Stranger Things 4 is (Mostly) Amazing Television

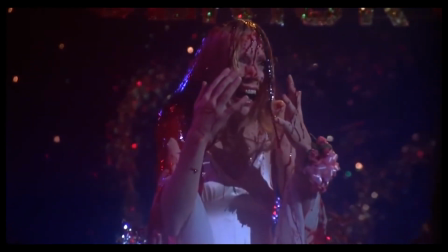I saw a lot of inspiration in particular from Carrie, Nightmare on Elm Street, and Silence of the Lambs.
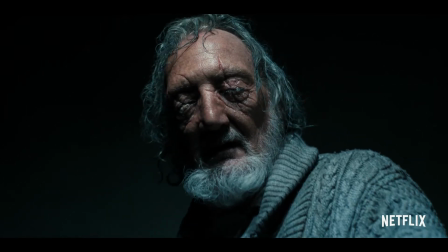I mean, for God's sake, they got Robert Englund to play a role in one of the episodes. And he was talking to a character named Nancy the whole time he was on screen.
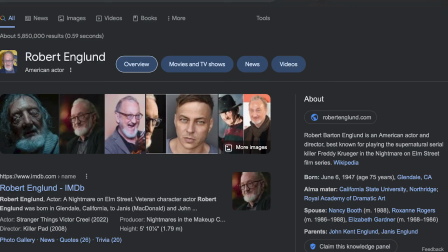My little nerd brain was so happy during that segment. Side note, as I'm recording this, I learned that Robert Englund's wife's name is also Nancy.
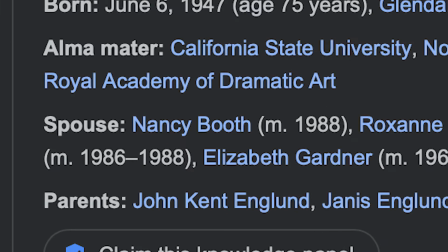Now that is some crazy shit.
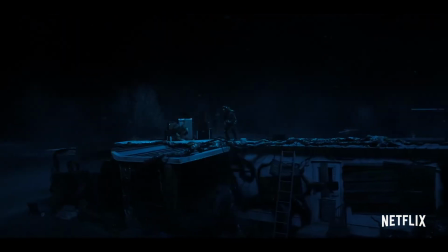Regardless of any issues I have with the show, and there are many, you can clearly tell that the Duffer brothers love what they do and deeply, deeply care about this show.
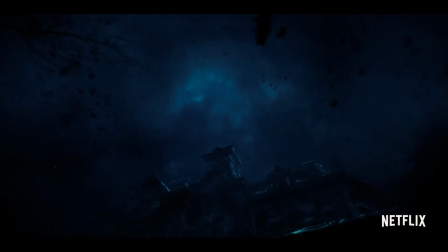Perhaps I even fear a little bit too much. Volume 1 is also beautifully paced.
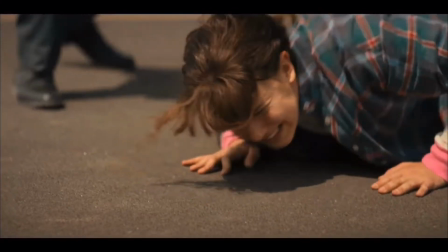Despite being nearly double the length of the entirety of previous seasons in the first 7 episodes alone,
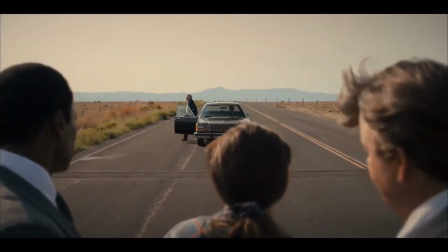it uses every single one of its 540 minutes to advance the story, reveal information, and raise the stakes all at the same time.
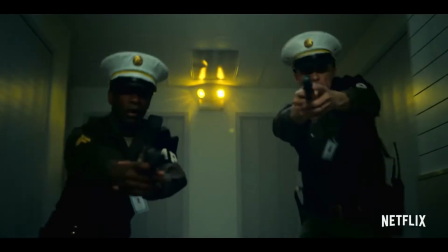Pacing was a big issue I had with seasons 2 and 3 in particular.
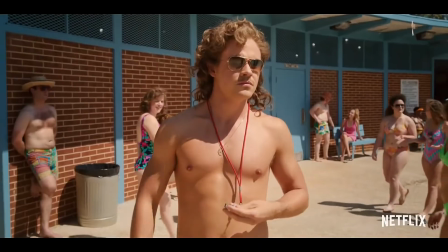The first 2 to 3 episodes of those seasons are very slow with not much happening, and once episode 4 hits, so much flies at you all at once that it can feel rushed.
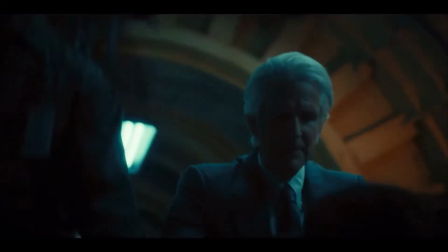In Volume 1, every scene starts exactly when it should, and ends exactly when it should.
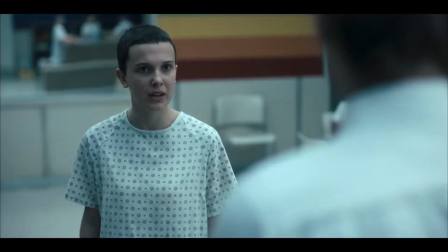It reveals all the information it can give you without giving anything away, and every episode has at least one thing extremely significant to the overall story happen.
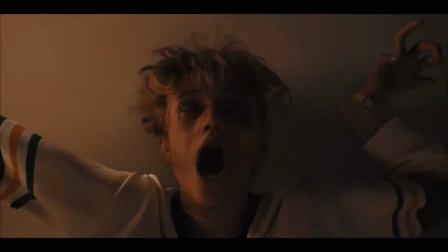We even have a legitimate body count by the end of the first episode, which was something you couldn't say for the previous seasons.
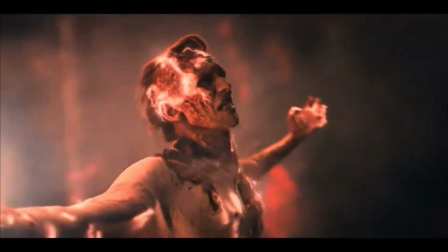None of Volume 1 felt stretched too thin or compressed too tightly. The finale as well was very well done. It concludes the first half of the season,
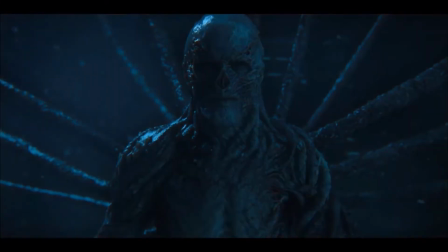leaving the audience with everything they need for the climax, the stakes have been raised, and the cliffhanger gives the perfect amount of tease to keep everyone intrigued.
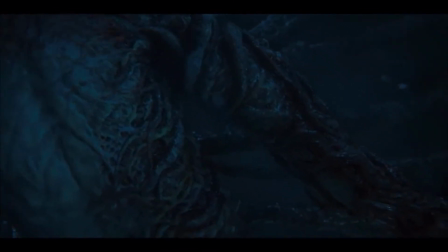The end of the seventh episode left me on a real high, and the anticipation I felt for Volume 2 was the most palpable for anything new releasing in recent memory.
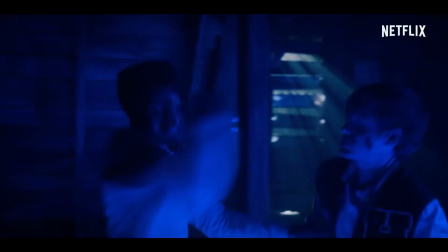And then I actually watched it. And listen, it is nowhere near bad by any means.
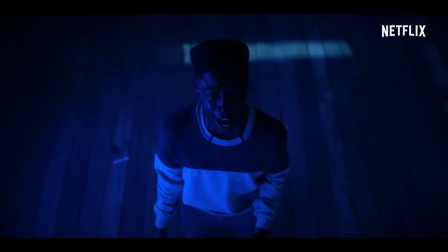In fact, it is quite exquisite, to be honest, for the first 3.5 hours or so of the 4-hour runtime, before it sort of collapses under its own gargantuan weight.
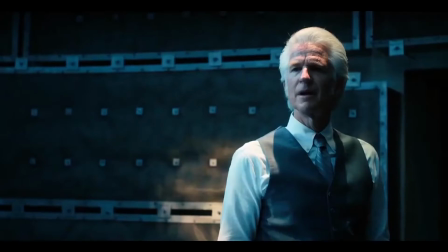First of all, I loved everything about Episode 8. The only thing that still needed to be set up was Eleven and her powers being fully realized again,
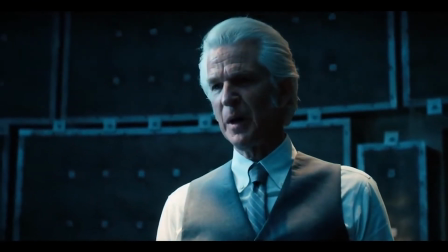and they spent the perfect amount of time concluding that part of the story, as well as sneaking in a completed arc for Elle and her dynamic with Dr. Brenner.
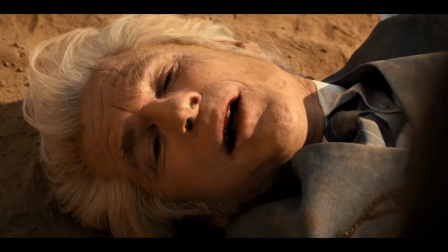I thought it was a very smart subversion of expectations for Elle to not tell Brenner she understands what he put her through when he asks her to.
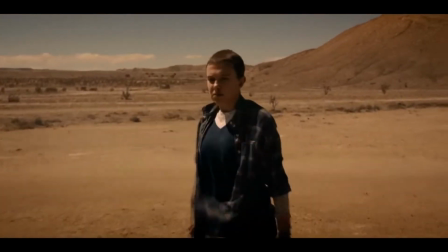Millie Bobby Brown's performance in this moment is my favorite from her this season.
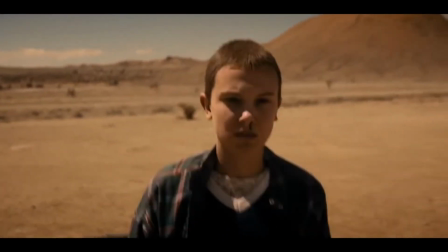There is such a variety of emotions going on in that moment that all her facial expressions in a 10-second time span communicate more than words could in 2 minutes.
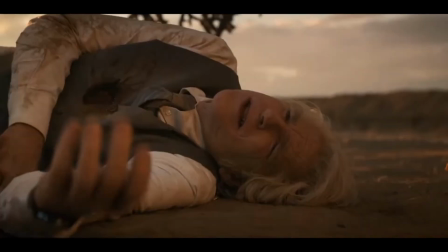It was a lovely, lovely moment. Matthew Modine as well did a fantastic job.
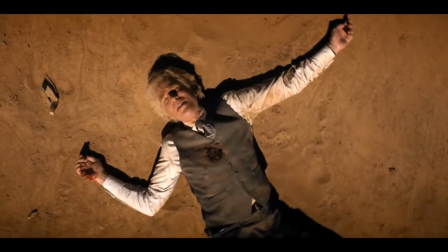His performance is one that I feel particularly inclined to not disregard because he is an actor that I have always felt quite bad for, in all honesty.
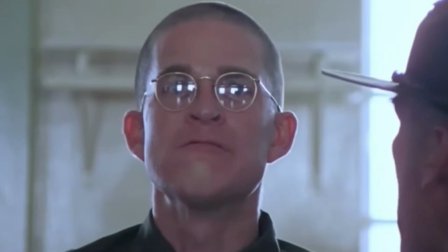His remarkable performance in Full Metal Jacket should have gotten him a lot more high-profile work than it did, and ever since then I feel like he got kind of screwed over in his placement in the industry.
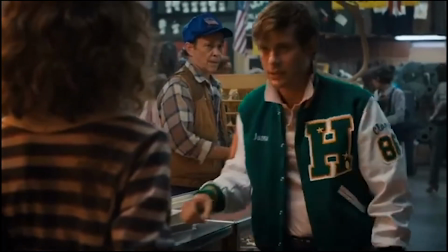Also, the scene in the gun shop where everyone is running into each other was so well directed. Now, listen.
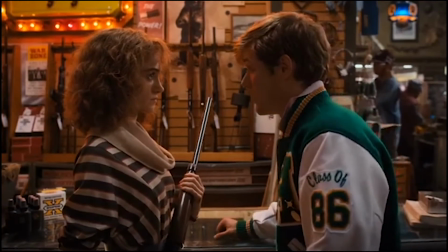Is it cheesy that legitimately everyone in Hawkins important to the story is there at the same time? Yes.
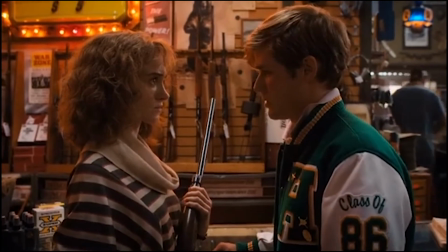But was it intense? Also, yes. I loved what they were setting up for Jason and his crew, and that scene only raised my suspense for the final episode even more.
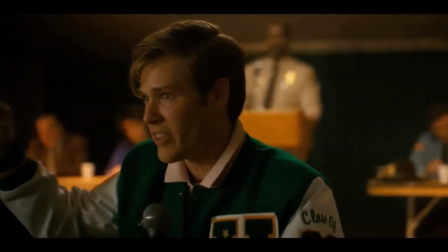I loved the way that the people of Hawkins finally felt like they had had enough and were ready to just completely pillage anyone they felt was involved in the murders.
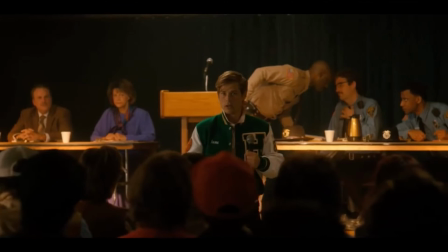I loved how Jason was just a completely narcissistic, idiotic asshole that just happened to be really good at public speaking.
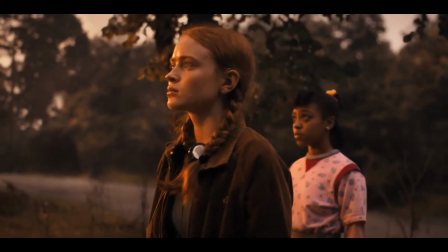I loved that Erica was getting more involved with the main crew. I loved how the episode ended with that epic cover of Separate Ways as everyone was phasing up to start the plan.
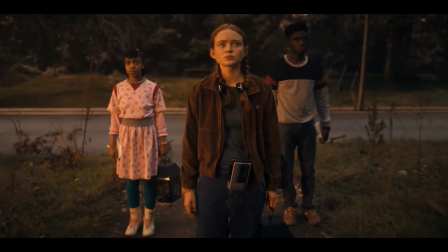It was the perfect calm before the storm prologue. Everything was so well thought out.
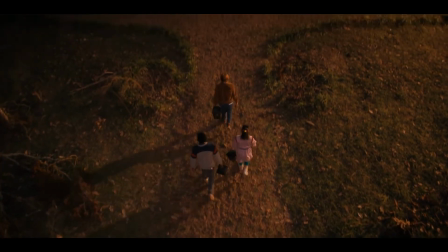Nearly every single character was set up to potentially not make it out of the finale alive. Nobody felt safe.
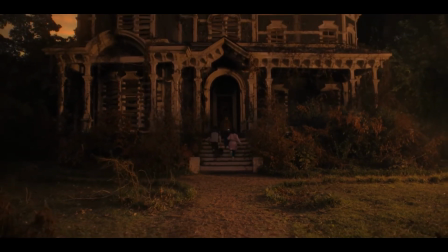All four storylines were finally coming together. All the bases were loaded. The best batter on the team was up to bat, and all they had to do was hit the ball.
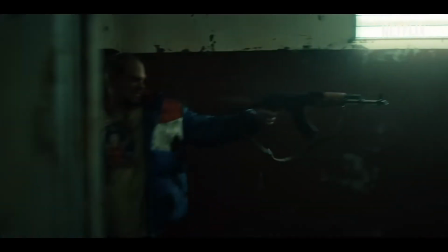I don't know if it's possible to overstate how legitimately on the edge of my seat I was when the finale began. I'm always a huge fan of when multiple storylines that were previously working independently from one another come together for a huge climax.
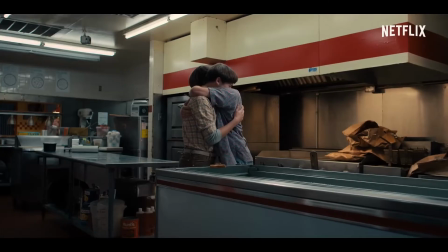You could feel the passion and the love for the series oozing out of the screen. The scene with Eddie playing the guitar on top of the RV looked absolutely gorgeous.
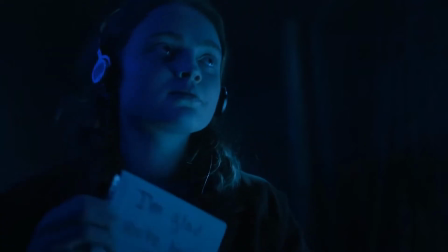The scenes with Max and Lucas in the house waiting for Vecna were incredibly well written and emotionally satisfying.
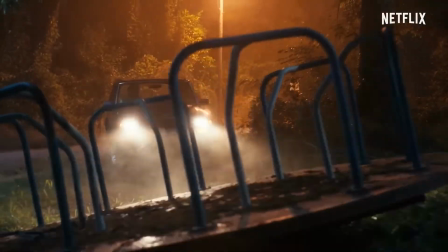Jason and his crew going after Erica made me the most anxious for a character I've been in a long time.